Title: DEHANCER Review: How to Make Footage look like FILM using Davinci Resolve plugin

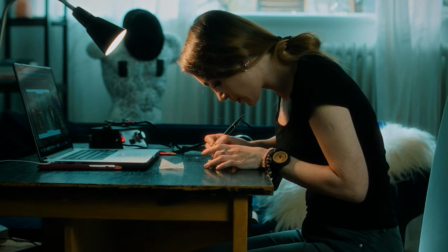4:35 But even though it's subtle I believe that it's one of the key features of Dehanser when you put it together with all the other effects, it really helps bring home that film look.
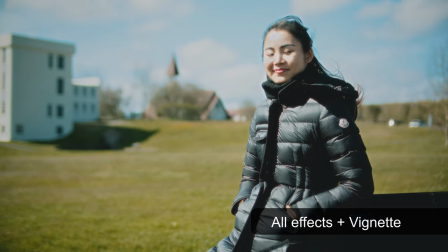4:44 Next up we have some more minor effects, we have the vignette. This one does not need a lot of explanation, vignette is basically the darkened edges on your footage, which is often associated with the vintage look.
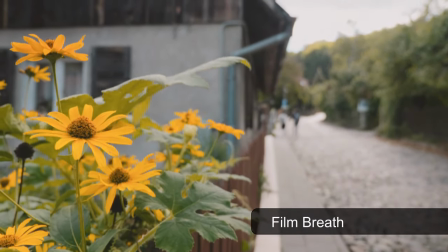4:56 Next is film breath, which adds subtle inconsistencies in colour and exposure to further emulate the imperfect film.
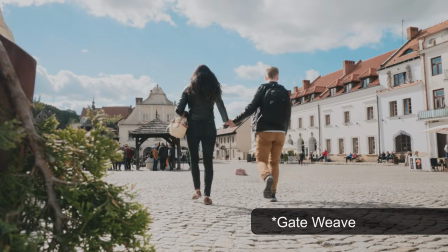5:04 And finally, Film Weave emulates the movement in film when you're playing it in your projector.
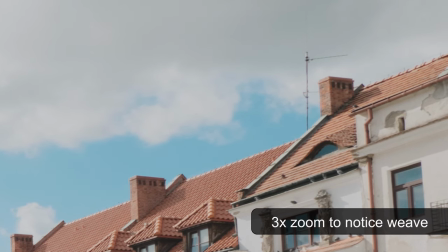5:13 Many of these effects are subtle, but Dehanser truly shines when you put them all together.
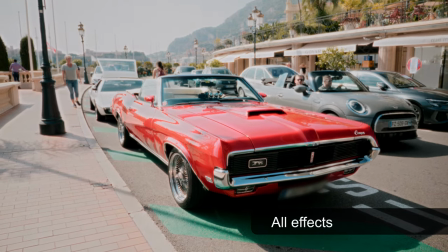5:18 However, Dehanser also recommends keeping the effects subtle for a subliminal film feel. But if you want to go crazy with the effects and make it all look very grr, then go for it. Now that you've gotten a proper introduction to Dehanser and all that it offers, I'm gonna show you how to apply it in DaVinci.
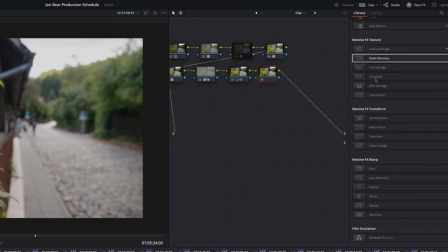5:36 Once you have installed Dehanser and verified your activation key it will appear as an effect on the color page.
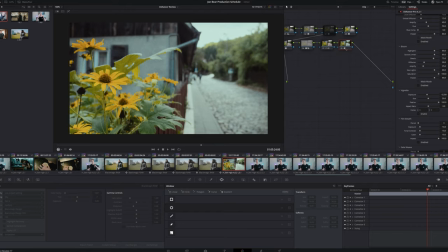5:42 And this is very important. You need to add it to the last node of your color grade. In fact, I found that my footage looked the best when I've done all my normal color grading first and treat Dehanser as icing on the cake. If you're familiar with color grading, then you know that you first correct the footage and then you do your artistic color grade. So Dehanser takes the spot of the artistic color grade. So I still suggest correcting all your footage first before applying Dehanser. Now at the very top of the Dehanser node, you'll find something called Camera Profiles, which actually allows you to transform the color space of your footage. And Dehanser supports a wide range of cameras. However, I found that it's best to just transform all your footage to Rec.709 and then feeding that into Dehanser.
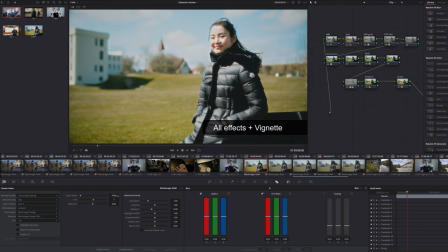6:27 Even though Dehanser is applied last, I do suggest going back to your first notes to tweak them once you've found the film stock that you like. Usually the white balance needs a little bit extra tweaking to get the most out of the film stock that you've chosen. Now for film grain I've decided to share my preference because I found that the default setting of the film grain was a little too aggressive. And the sliders here can be a little confusing so I'm gonna share my findings with you now.
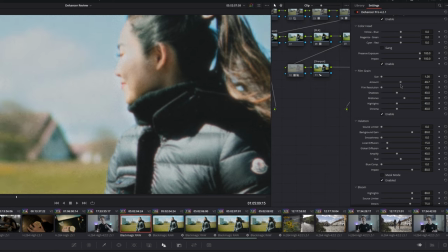6:50 So here are my settings, I leave the resolution at zero because it seems to me that film resolution sharpens the grain which is not something I want. For size I leave it at one which is the lowest value but then I control the amount of grain with the
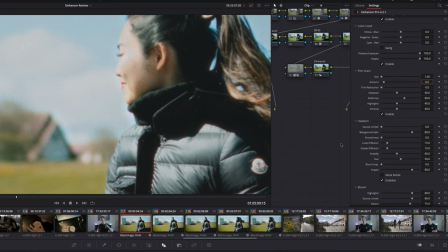7:05 amount slider and I found it looks best at around six and the default was 20 so you know a little aggressive. However if you're stubborn and you want that film grain to really show on your Facebook and YouTube uploads I would recommend to put the size to something else like maybe 5, 6, 20 even. Go nuts.
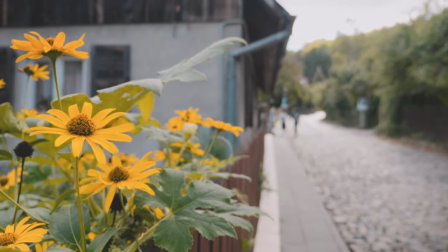7:23 As for the other effects, I prefer to keep film, breath, and film weave off if it's a handheld shot and on if it's a locked-off shot.
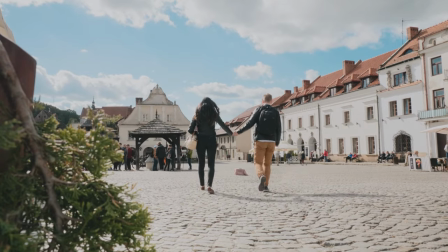7:30 Because it doesn't make sense to me to add more irregularities to an already handheld shot, I'd much rather have these effects on a locked-off shot where you can actually appreciate the subtle personality that it adds to the footage.
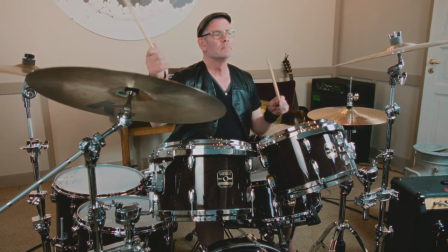7:41 As for bloom inhalation, I leave it mostly on the default setting, but it might be a little aggressive for some, so you know, play around with it, have fun. And there you have it, my personal preferences for Dehanser. Now I really recommend that you follow Dehanser on Facebook because they often post examples from other people that use the plugin with the instructions of how to emulate their look, which is quite cool. Now there's one question remaining and that is, who is Dehanser for?
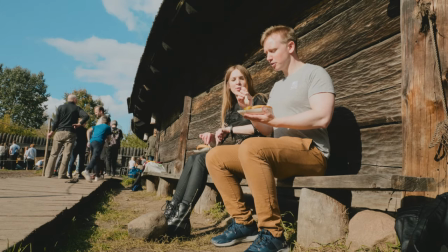8:07 If you're somebody that really likes the vintage look, then Dehanser is absolutely for you.
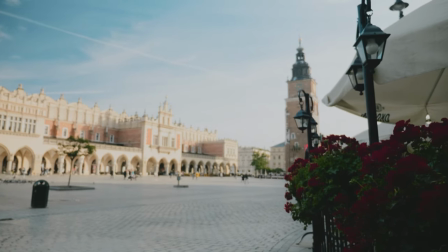8:12 Dehanser does such a great job of adding the subliminal feeling of watching older vintage footage. As for what specific projects to use Dehanser for, I'd recommend it for marriage videos, travel videos, as well as of course narrative films. And the reason I say that is because with marriage movies and travel films, you're remembering a happy time in the past, right? So adding that vintage subliminal feeling to it makes it feel like a memory, which I think is awesome. I think Dehanser will benefit a lot of wedding videographers.